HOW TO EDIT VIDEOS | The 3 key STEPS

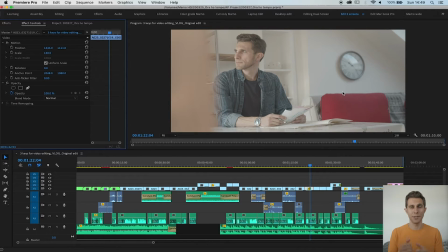[8:12]
As the video talks about time, again, I didn't mention that in the beginning, so it's a good way to show the time.
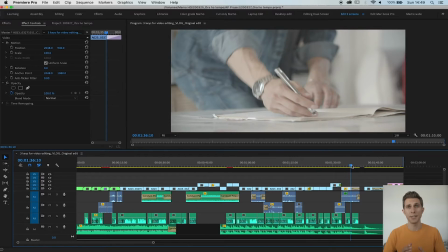[8:19]
That's pretty good. Again, in terms of transitions, I again kept it very simple and linear,
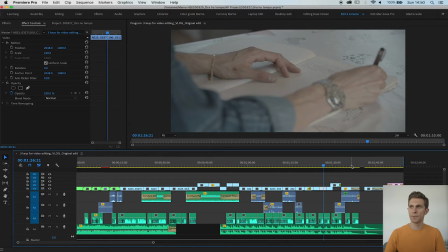[8:27]
just neat cut and a couple of fades into black towards the end, and that's it.
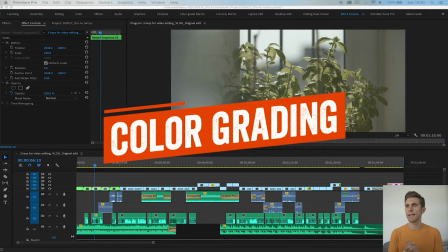[8:37]
Okay, when I'm happy with the edit, I can finally focus on the color grading.
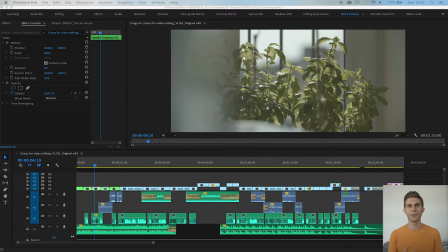[8:42]
And what I do first is to work on the white balance. What I mean by that is, as you might know, the light has different temperatures that change during the day. So in the morning, for example, it could be a bit colder, and then it gets warmer when the sun goes high, and then it gets colder again during the night.
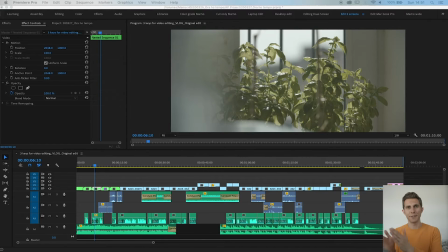[9:02]
As I filmed this video during different times of the day, basically the light and the temperature was changing. So what I have to do now is to match the temperature of the light and also to bring the whites and blacks up and down according to my taste, basically.
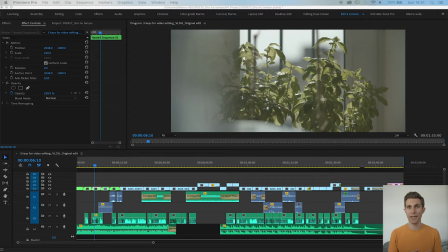[9:20]
Usually the white balance has to be done also in camera as you're filming. But of course, sometimes you forget or things happen and you can change it in post-production.
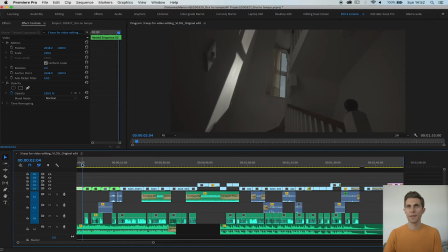[9:32]
What I do is I open this time my Lumetris.
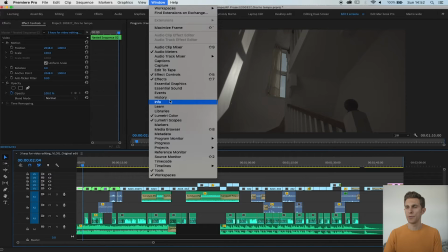[9:37]
So if you go to Window, Lumetri Color and Lumetri Scope, okay?
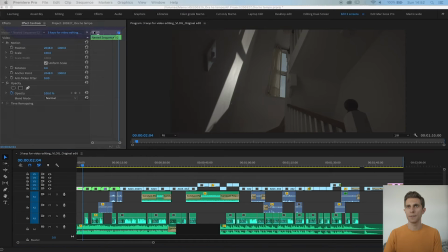[9:42]
So I'll bring them here. So this is my scope.
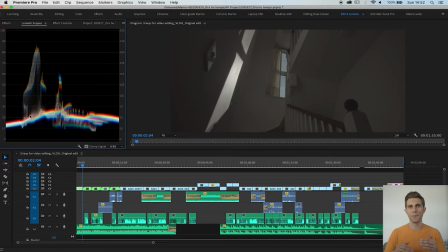[9:47]
It basically tells me the white, blacks and the exposure of the clip.
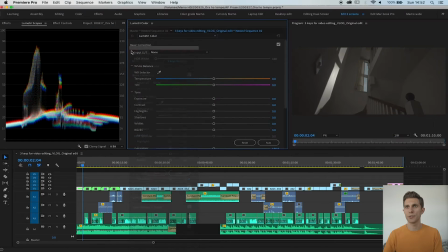[9:53]
And then I also bring in the lumetri color, which is actually the effects and the changes.
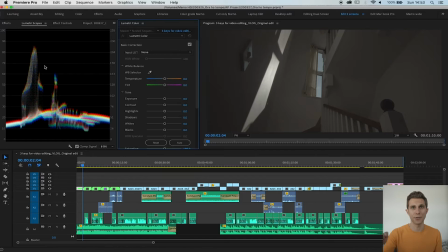[10:01]
And when I change it, it will reflect into my scopes right here. As you can see, I show you quickly. So if I change the exposure of this clip, look at the waves here, they go straight up like that.
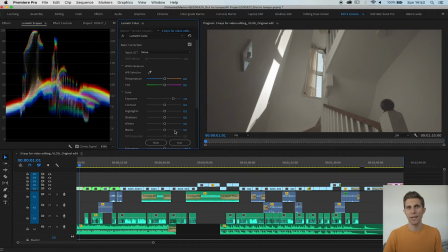[10:15]
So make sure they don't clip at the top. You will have the whites on the top and the blacks at the bottom.
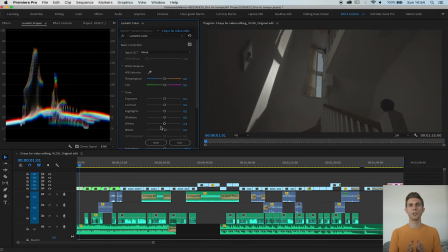[10:24]
So what I'm doing now is making sure all the clips match in terms of temperature. So making sure they're not too blue or too yellow. And I just try to make the white, basically.
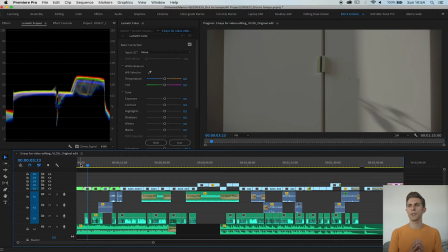[10:36]
And I do this by eye. To start with, I usually choose a clip where I can see shadows and highlights. By doing that, basically, whenever I change my values in the lumetri color, I can really see how the highlights and the shadows react.
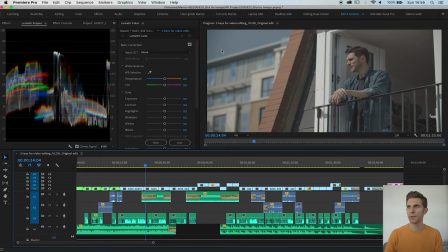[10:51]
This one could be a good clip. I've got a wide angle. I can see the sky. I can see some highlights. I can see some shadows here, there. So let's see if we can play with this clip. I can pull up the exposure. As you can see, I still have some gaps to play.
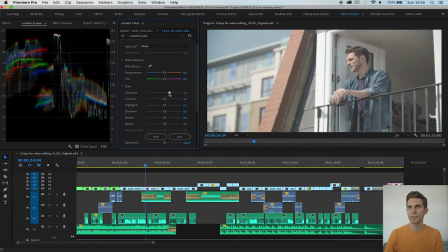[11:09]
So I can literally pull the exposure up, make it brighter.
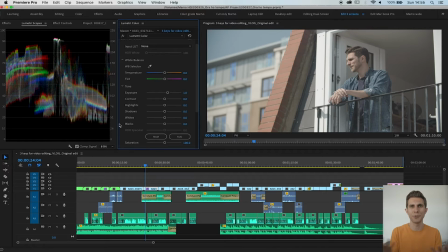[11:15]
If you want to, you know, it's up to your taste, basically, what you want to do. You can lift the contrast and it will separate the blacks and white. As you can see, it will spread the blacks and white. What I want to do with this particular video, actually,
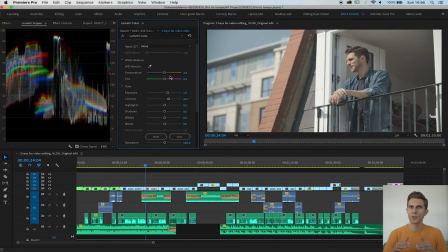[11:31]
as it's quite emotional, I want to give it a quite vintage look and I want to make it faded. I don't want the contrast to be too much. Kind of a dreamy mood if you wanted to. So these are the basic options for your lumetri colors.
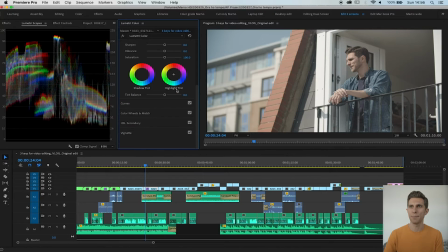[11:49]
But if you go in creative, you have already some templates here that you can switch to, that kind of stuff.
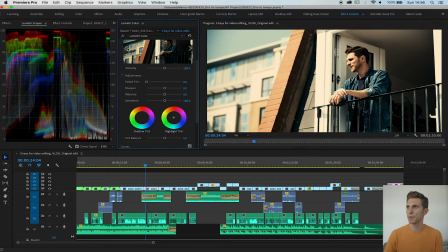[11:55]
That's a bit too harsh for what I want. So I go back, Command Z or Apple Z if you want to go back.
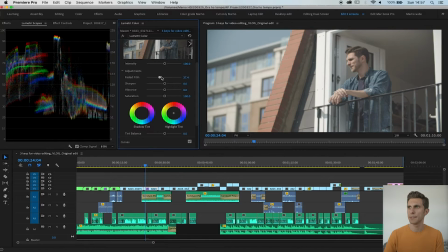[12:06]
And here there's this faded option. And basically what it does, it's the opposite of the contrast. It narrows down the spectrum and basically it will fade your blacks.